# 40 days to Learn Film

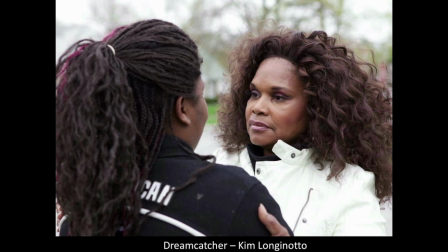This is a great film called Dreamcatcher by Kim Longinotto, a British filmmaker. On the right there, there's a woman called Brenda. She was a former sex worker and now turned social worker. And she's talking on the left there to a woman who's still currently a sex worker.
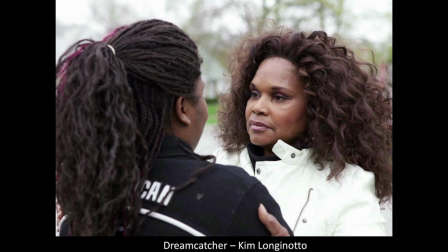And Brenda tries to help these women. What's interesting for us here is the eyeline. The camera's outside their look. They're looking at each other with such intensity, with such closeness. Right to left, left, right. Our eyes scan with their eyes.
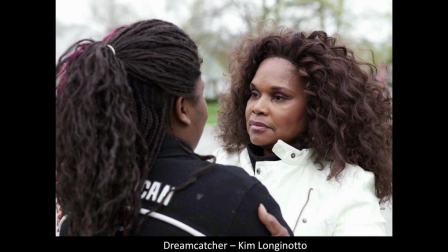The empathy in this look, this is human connection, as you can see. We are on this side of them. If we jumped around and put the camera on the other side of them, Brenda would be looking in a different direction. Here she's looking from right to left. If we jumped around, she'd be looking left to right.
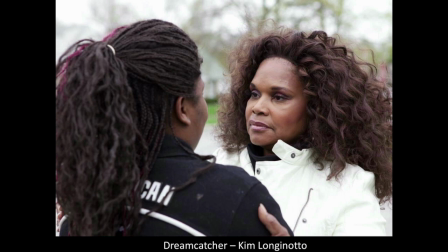If you're studying film, I'm sure you've studied eyelines. But what about other types of eyelines?
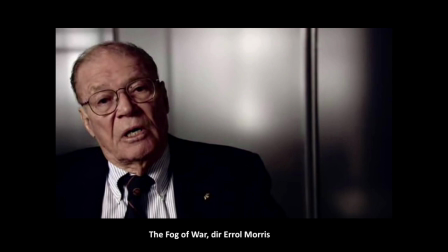What about this? Errol Morris's film, The Fog of War. Where's this guy looking? Is he looking to somebody else in the frame? No. Is he looking to somebody else to the left or right of the camera?
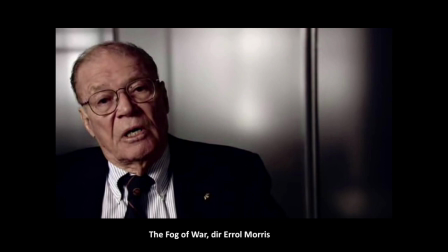No. He's looking straight at the camera. He's being interviewed, and Errol Morris came up with something what he called the interotron, I think, where the person looks into the camera and can see the filmmaker. Why would you do this? For intensity.
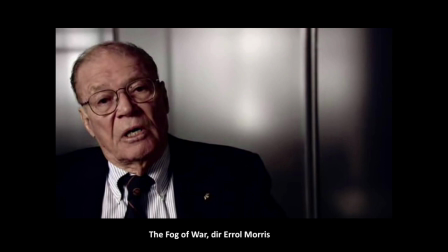So that you feel as if this man, McNamara, is looking right at us.
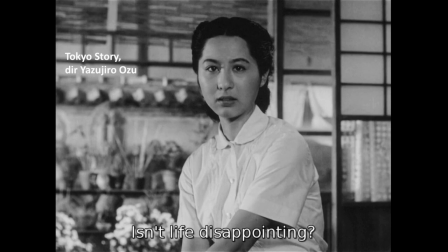Right at us. But what about if we jump from this? Is the next one, is she looking right at us? This is from the great film Tokyo Story by Yasujiro Ozu. And this woman appears to be looking right at us,
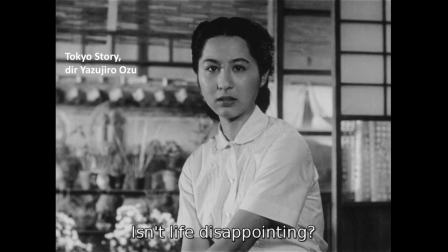which is quite unusual in a fiction film, because usually the spell is broken, as we say. The fourth wall is broken, as we say, but she's almost looking at us, and he, this filmmaker, likes to do this. Can you hear a siren outside my door?
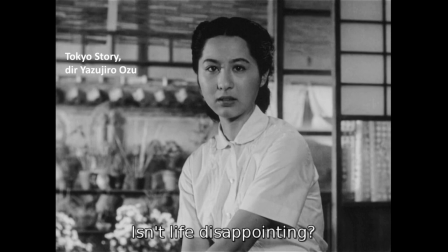There's a hospital near me, and so we get lots of ambulances going past, and so you'll hear a few of those as I speak, I'm sure. The Doppler effect.
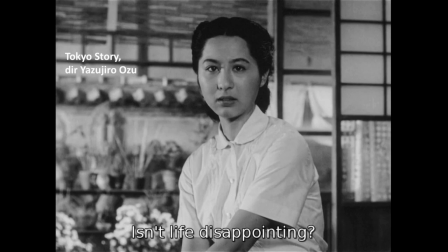Anyway, back to this woman. She's almost looking at us.
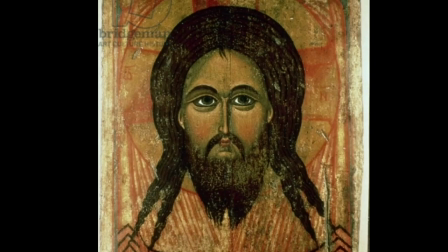Or do you feel, look closely, do you feel that she's actually looking over your right shoulder like this? This is a Russian icon painting of Jesus Christ. And it feels to me as if he's not looking exactly like us, but just over my right shoulder a little bit. The idea here is that heaven,
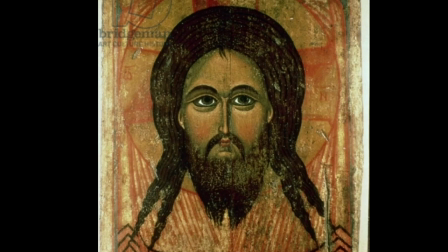paradise, is just over our right shoulder, close by, almost there, almost attainable. This image is trying to get us to feel close to paradise, that it's possible to attain.
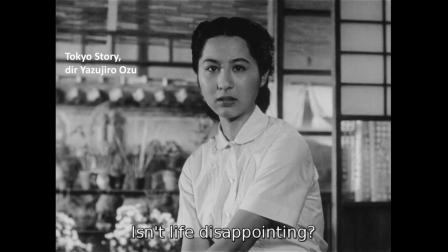Back to Ozu's woman. Something similar there. He was very interested in balance within frames.
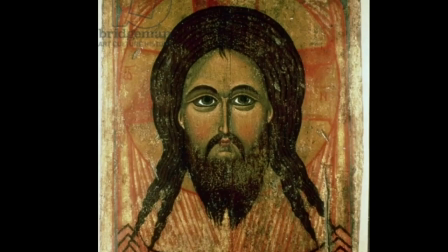Look how balanced this frame is. There's the Christ again. But of course, more complex looking, we can get in imagery as well. Like this, for example.
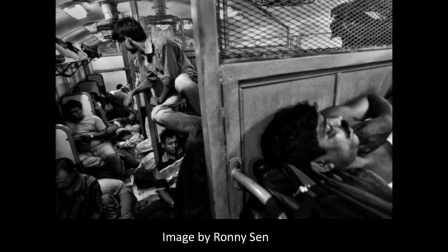This is a photograph by Ronnie Sen. This is an Indian train carriage. Where does your eye fall first? My eye falls first on the guy on the right who's asleep looking out of the image on the right. But then my eye goes to the smaller guy who's sitting up towards the top of the frame on the left.
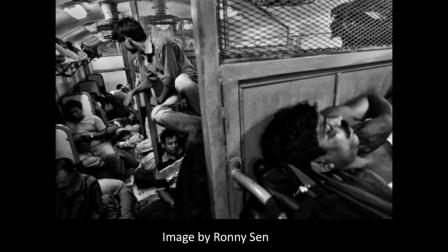He's looking down to all those people who are sitting on carriages, some people lying asleep, it looks like just in the floor. 1, 2, 3, 4, 5, 6, 7, 8. Can count 8 people in that image. None of them really looking at each other. A kind of frenzy of eye lines.